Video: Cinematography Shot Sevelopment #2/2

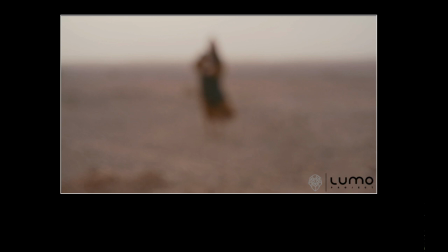1076s
I just dropped the dialogue track for the purposes. I don't need it. So I'll just walk through this shot now and explain my motivation.
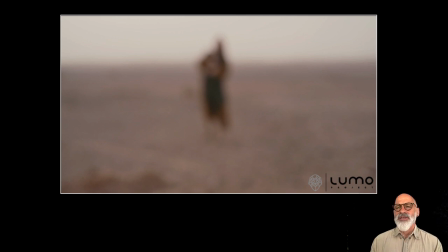1090s
Firstly, I like to start with a little mystery. So here is something completely out of focus. We don't know who this figure is. We don't need to know at the moment. So why tell them everything initially? So it just plays out. We can see it's a landscape and somebody coming towards us.
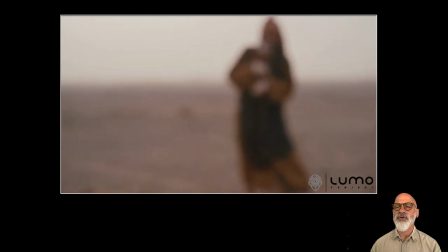1110s
So it plays out. It's gradually walking into the focal range, but at a certain point we have this
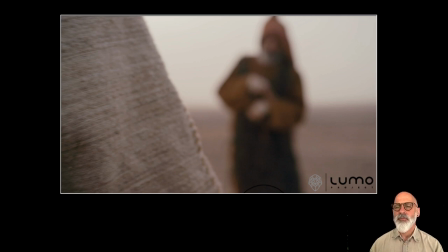1120s
figure come into the shot, the edge of the gown. So we're into the film now, so we know who this person is. So that means I don't have to see the face of this character, Jesus, in order to establish him.
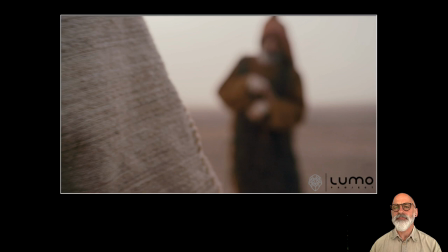1137s
The corner of his gown is sufficient. So that's all I need to see. So I don't need to reveal everything and be completely explicit about everything.
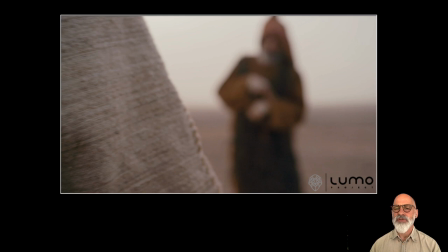1149s
If you're happy, and if the director is also happy to credit the audience with some intelligence, then it means you can work the shots this way. Anyway, he breaks into the frame, and there's that dynamic line of the gown across the
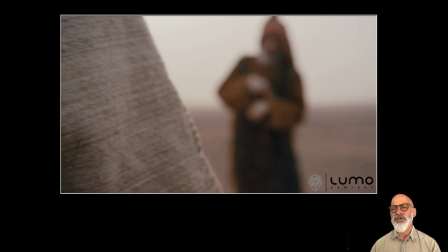1165s
frame, which is developed, and it sort of splits the frame in two. We've got a couple of things going on, some interesting dynamics. But let's just play it forward a little bit more.
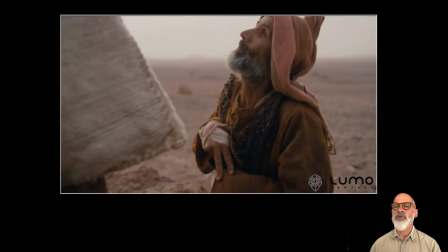1176s
He comes in and sits down, and then we pull focus to him, and the plot unfolds.
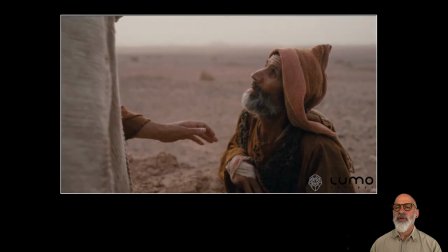1186s
And then there's this little bit of narrative over the top, and it specifically references his hand and the script.
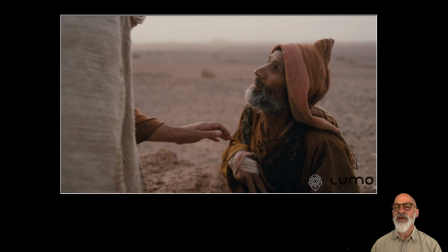1193s
So now we begin to see both characters.
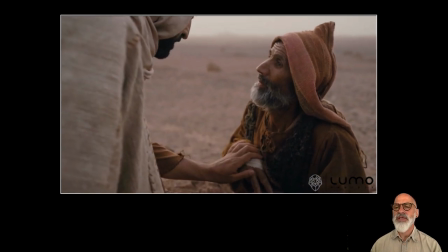1196s
And it's not long before you can see that the camera begins to track.
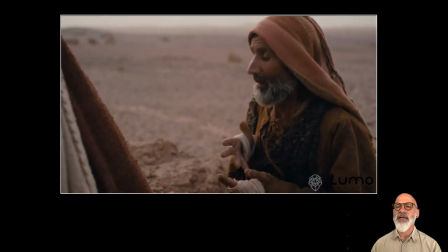1202s
So you can just detect it beginning to track now. You can, if you see the rock,
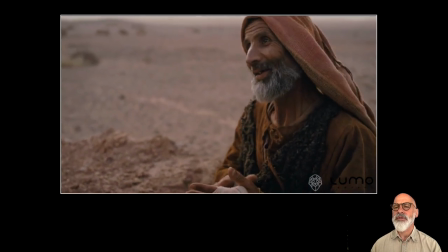1207s
that's gradually moving around and giving some fluid dynamic to the shot.
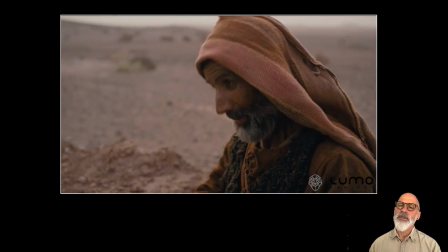1214s
And of course there comes a point in time where the frame I've got here becomes just to profile on this actor. So then you have to find a certain place in the script and a certain point in the track where you can transfer the camera's attention to the other character, and let's just see what happens.
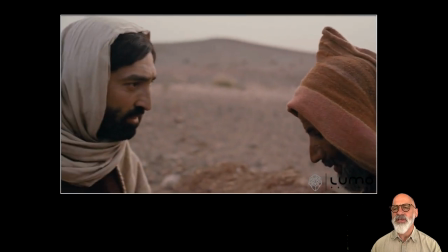1233s
So it reaches that point, and then it was still tracking, but then you can see I've just put a little pan in there, and that brings us round.
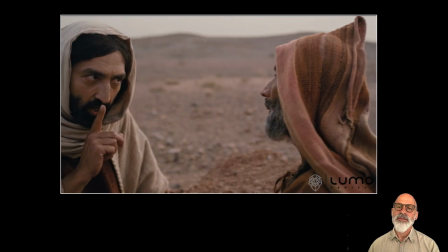1239s
So we've got that two-shot, and that takes us round, and so we're now getting the reverse angle.
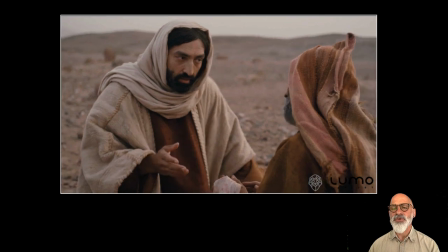1248s
It's all shot on a 35mm lens,
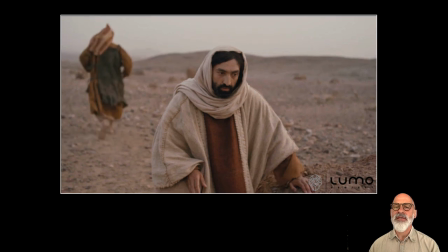1253s
and then I've ensured that I've sent this character off rather than exit frame left. I've got him going off into the distance on a line. I've made sure that there's like a line of chalk or a marker for that actor to follow.
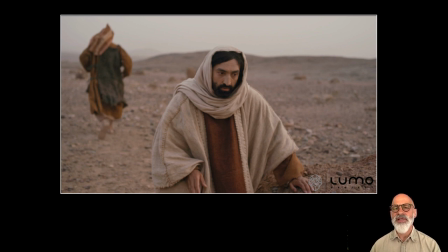1269s
So it gives us that sense of depth in the landscape.
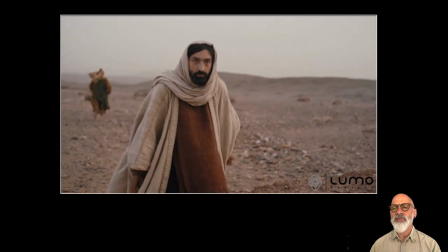1275s
And then as he moves away, then you can see I'm continuing to track, and I'm now tracking away, but I'm also jibbing up.
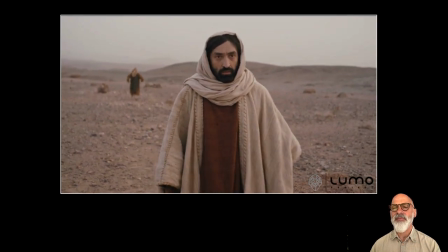1282s
So the camera's come up on the tripod.
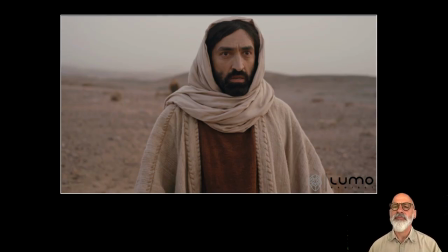1285s
He walks into this shot, and in fact the editor chooses to fade out of this action here. But in fact, if I was able to, I had the rushes, I'll show you this actually goes into quite a big close-up where he comes into this part of the frame, a big close-up,
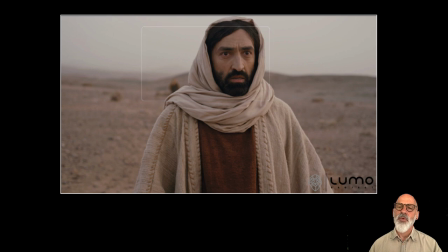1302s
pauses for a minute, and then walks out of the frame. And by that time, this little character here is just a little dot on the landscape, and you're left with a sort of similar shot to the one you started from. So I sort of build in a cycle.